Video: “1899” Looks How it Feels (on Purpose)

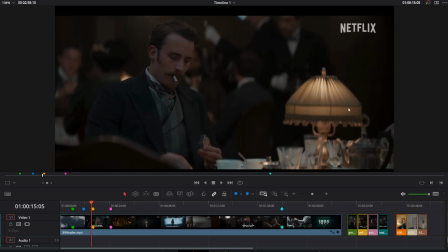(8:16)
It's hitting his fingertips a little bit, but it's not going very far. So this is a very dim light. And what's crazy is he strikes this match. Look how much this match lights up his face. Admittedly, the flame is right up next to his face, so it's as close as possible.
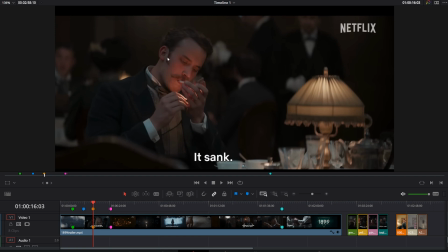(8:34)
So that definitely helps. But the fact that it throws that much light on his face means this scene itself was very dim.
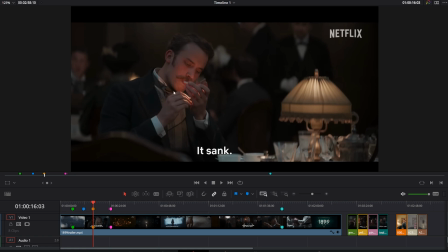(8:41)
It was probably as bright as we're seeing it, if not even dimmer, because that is a huge amount. You see this a lot in horror movies now, especially with smartphones. It also helps the smartphones their screens are getting brighter and brighter, and so the idea of lighting somebody's face with a smartphone isn't as preposterous as it was several years ago.
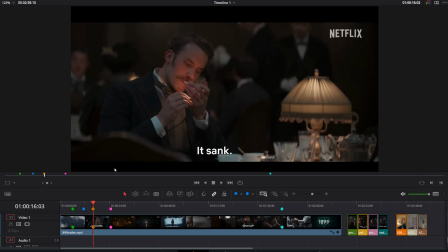(8:59)
But yeah, this one little match up to this guy's face basically doubles this guy's brightness on his face. And you can also see the color that's going on. So it's not a white light, and it's not really an orange light. It's sort of a pinkish light. And so that's its own thing too. I think that's just what they did for this particularly.
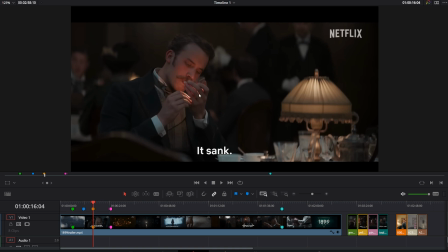(9:19)
Also could be the pink in his hands is so bright that that's what's reflecting. I buy that. So, but yeah, it's a teal and orange, and it's very consistent.
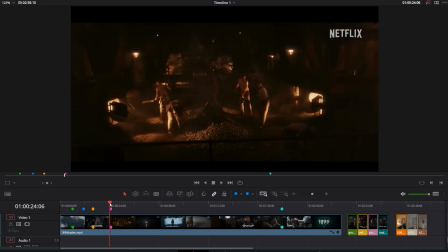(9:28)
And part of that is, again, it's virtual production. And so at least every time they're outside, if not most of the time,
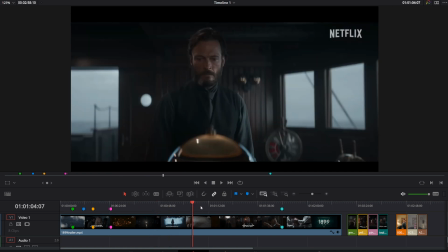(9:36)
they have like mathematically correct the kind of lighting they want. So this is all the wraparound. I'm pretty sure this is actually a built set, but everything coming in the windows, that's that LED wall. But again, we got
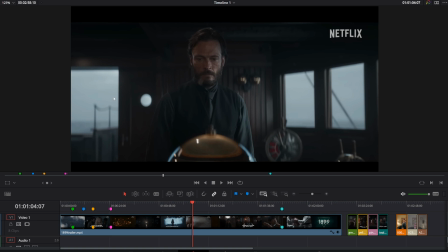(9:49)
a daylight balance on his face, and then an even bluer daylight outside because it's this dreary out in the ocean, lost in the middle of nowhere thing going on. And if there were practicals on, which I believe that's a bell, so I don't know if that's a practical. That looks like a reflection from a practical.
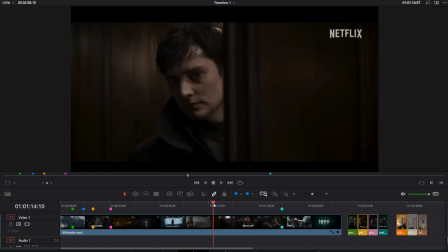(10:04)
If they were on, you would see that they were amber. And so there's the other shots of that, because this whole show is amber lights,
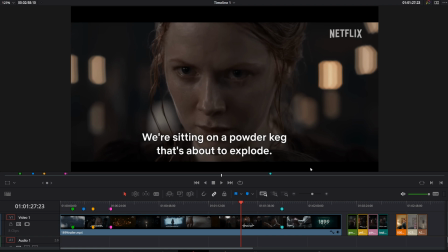(10:13)
and they're not even properly amber, they're kind of straw, so they're even adjusted a little bit more, which I think is more accurate to the period,
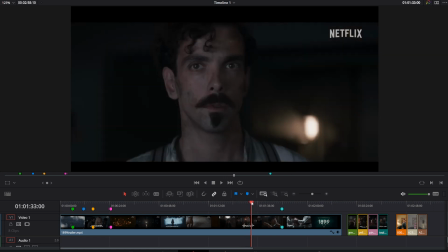(10:19)
honestly, because amber's like a really sort of punchy light, and the lighting and the coloring in this is very much
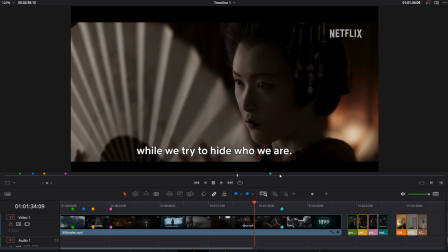(10:28)
what is it called, where you have those chalks that are not, they're not really highly reflective.
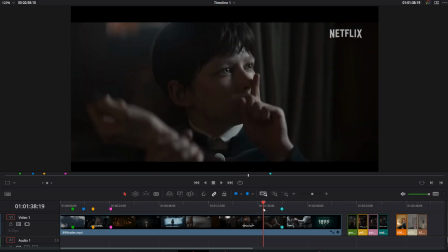(10:36)
I've already forgotten the name, and if I Google it, I'm gonna feel like a total wang. Anyway, so that's kind of what we got going on.
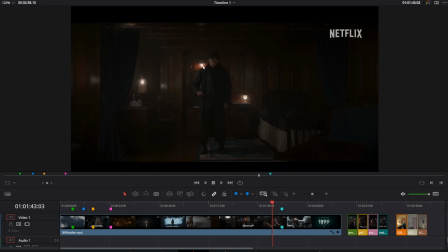(10:44)
We got sort of semi-amber, but obviously they're so bright they actually sort of edge white sometimes. But semi-amber practicals, they're a little bit straw. We got sort of a daylight balance, and then we got this really sort of dim, dark, sort of desaturated look going on.
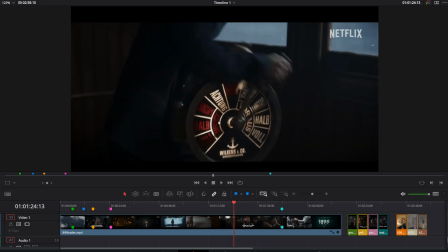(11:03)
And it's very consistent, and even that, like, there's like two colors in this whatever this thing is called, call box, I don't know. It's sort of a straw, and then it's a red, and then it's got sort of a blue-black contrast to it.
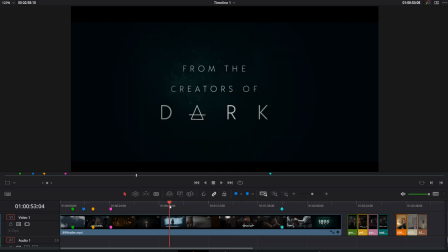(11:21)
So very interesting.
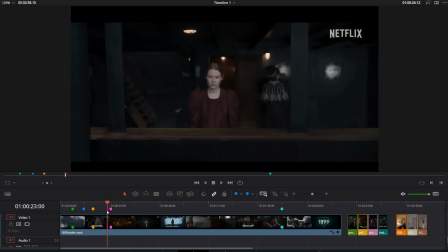(11:23)
What they're doing so well in the darkness that, again, I'm always going to point to Batman as the cautionary tale of what they've done wrong.
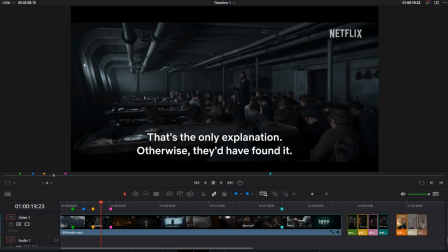(11:31)
So it's like for this, for instance, this is a very dark scene. It's lit by obviously the port windows coming in, but the exposure on these people is not very high. But because there's color contrast going on, his jacket is black, but the walls around him are sort of a teal, and his face is a little bit pink, just slightly.
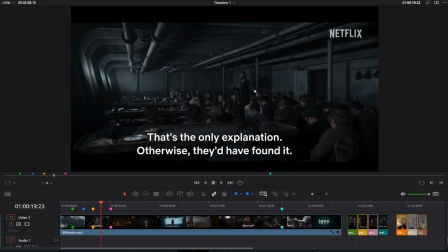(11:49)
You can see detail. You can see what's going on. Very useful.
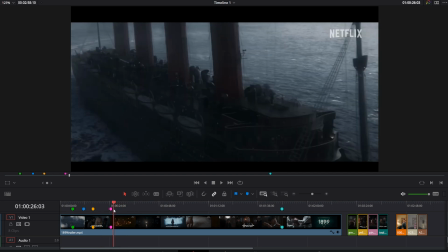(11:55)
Whereas, and even in sort of the monochrome scenes, which like that, you can see exactly what's going on,
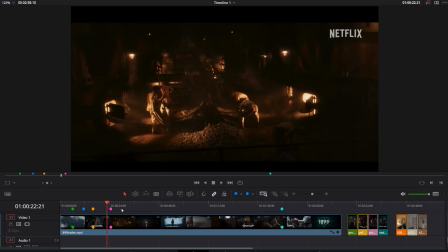(12:02)
even if it basically plays as a black and white photo.
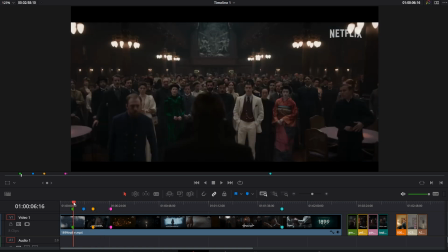(12:06)
So the shots that I picked are the wide in the ballroom, because I think that's going to be the easiest, because I do have a picture of me in daylight in front of some amber tungsten, some tungsten bulbs.